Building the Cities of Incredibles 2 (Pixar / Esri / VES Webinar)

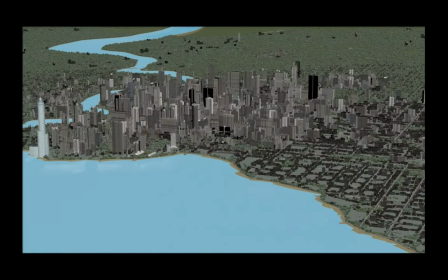(28:22)
As you can see this is in displayed in a card modes so we can actually
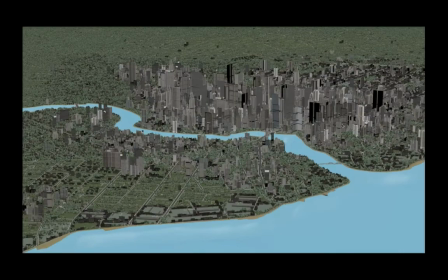(28:27)
tumble around it but as you can see it is a full city
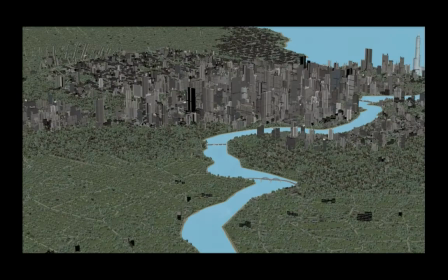(28:32)
and it is light enough to to move around and have a look at that sort of thing lots of trees lots of buildings I should
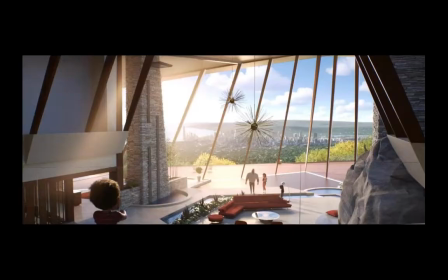(28:39)
probably I wish I had a statistic on number of trees but it's a lot of them so what that really meant for us though is that in a shot like this we could just drop our city out there once we had determined where the par household was we could drop our city out
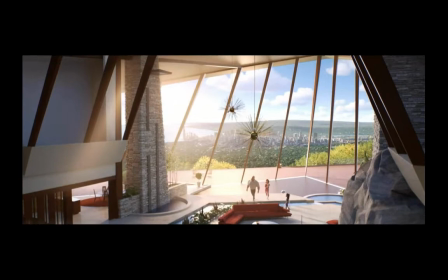(28:55)
there in background in the corresponding spot and if we really wanted to we could fly right out the window and over
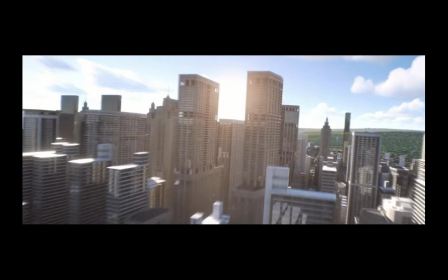(29:01)
our neighborhoods and kind of explore the city from the air which we end up doing in the finale of the film.
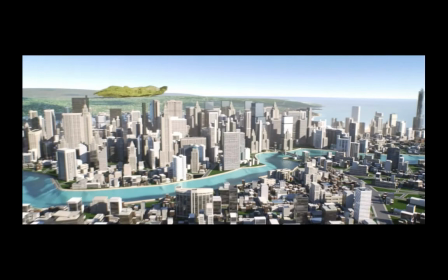(29:09)
As you can see because of the way it's constructed it's a little bit sparse out here in between the buildings but it ends up looking pretty good from far away.
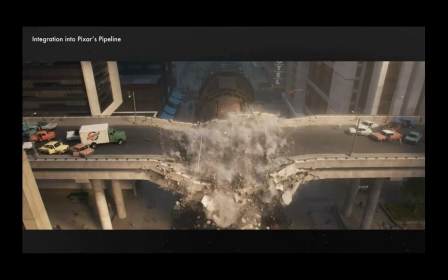(29:18)
So let's talk a little bit about pipeline integration. How does all this stuff fit into Pixar's production? needed to integrate not only with each other but also with pixar's production pipeline
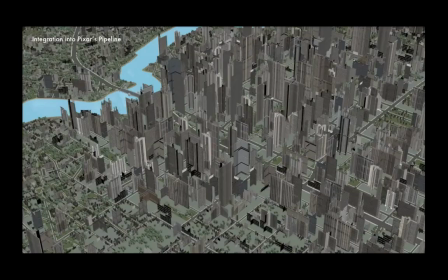(29:32)
there were a few things that needed to happen to get the two city types to work well together and also not be so heavy that they could not be rendered to bring the hero sets and set extensions together we had what we called kill cubes these allowed for spatial deactivation here you can see them on the screen there spatial deactivation of parts of the set
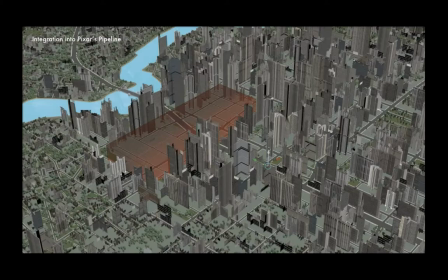(29:48)
set extension to make room for the hero sets so we would kind of move these cubes around cut out a hole in the set extension turn off
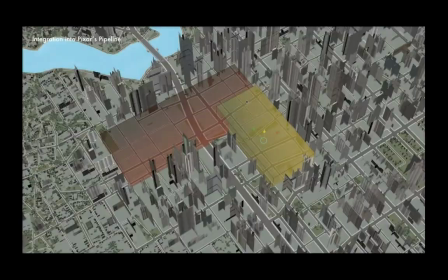(29:56)
the piece of terrain that goes under there because we would be replacing with our hero terrain
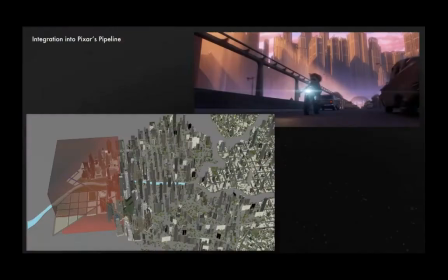(30:01)
and and then drop in our hero set so
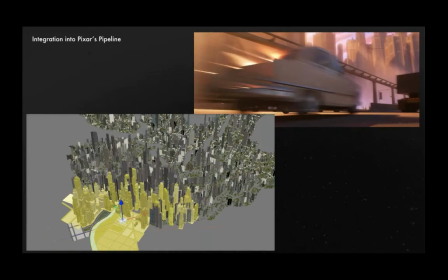(30:06)
in practice like this shot from from runaway train we could drop in this big chunk of new urban kill cube away the foreground elements and then replace them
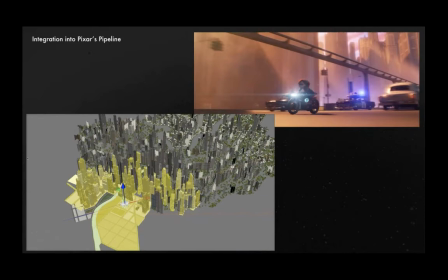(30:14)
with our high detail set this way all the gaps between buildings would be filled by city with minimal per
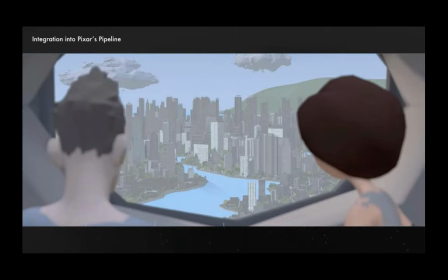(30:19)
shot effort speaking of new urban it did need to be caricatured a bit. Here's our first pass at New Everman. Those that have seen the film know that this is not what it looks like in the film.
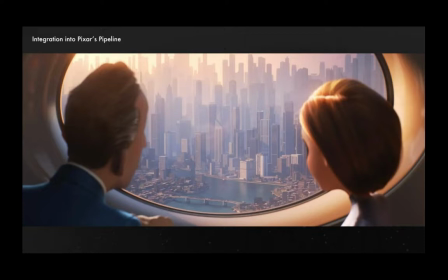(30:32)
This was our production designer's paint over of what he was thinking it should look like, and then our final result here. This was really just a shortcut since we didn't have time to go and model a whole bunch of taller buildings. The set extension artist that was working on this just kind of duplicated buildings and
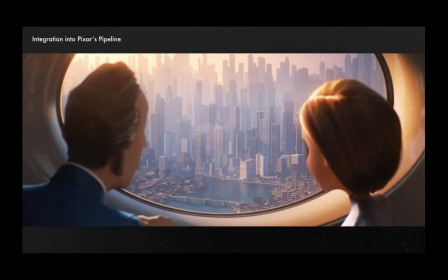(30:49)
then stacked them on top of each other and shrunk each one a little bit so that it wouldn't have coincident faces with the one below.
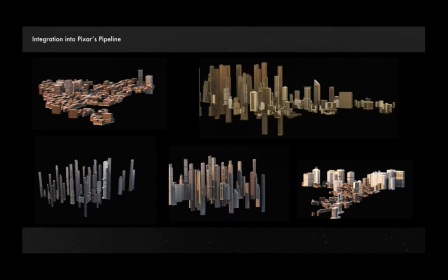(30:55)
And we ended up with a nice big tall city. Also while we did have kind of a basic kind of monolithic city for New Erbum, there were a lot of these sorts of things that were like floating the individual neighborhoods that we could sort of allowed our set dressers to grab whatever they needed to fill in gaps in the foreground sets and
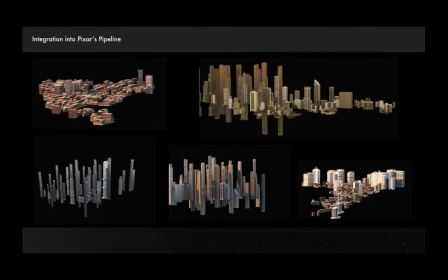(31:15)
just drop that in there and kind of in a quicker fashion since New Erbum was a less thoroughly developed city than municipal.
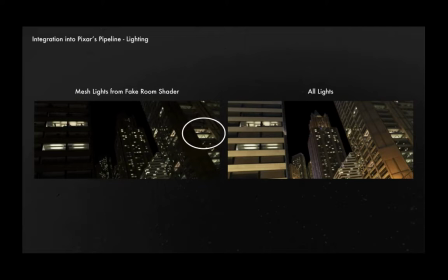(31:23)
Speaking of integration, integration into our lighting pipeline, we've kind of got mesh lights from our fake room shader in Katana so that we could have a reasonable simulation of light spilling out from our fake room so that it didn't look like it was just a lit up card with no light coming out.
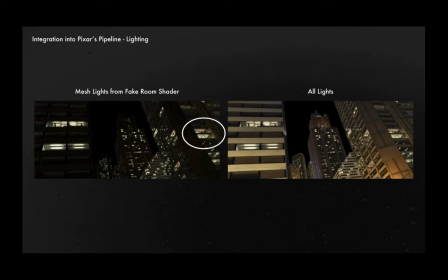(31:43)
So as you can see another little circled thing, I think it does a pretty good job of making it look like there's glass there and not just a fake parallax shader.
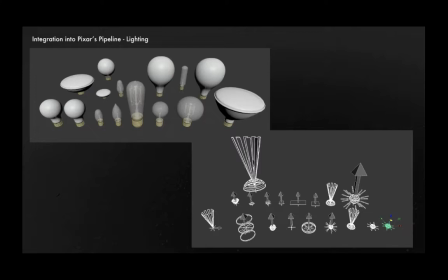(31:51)
We had a lot of these light bulbs integrated into our regular models.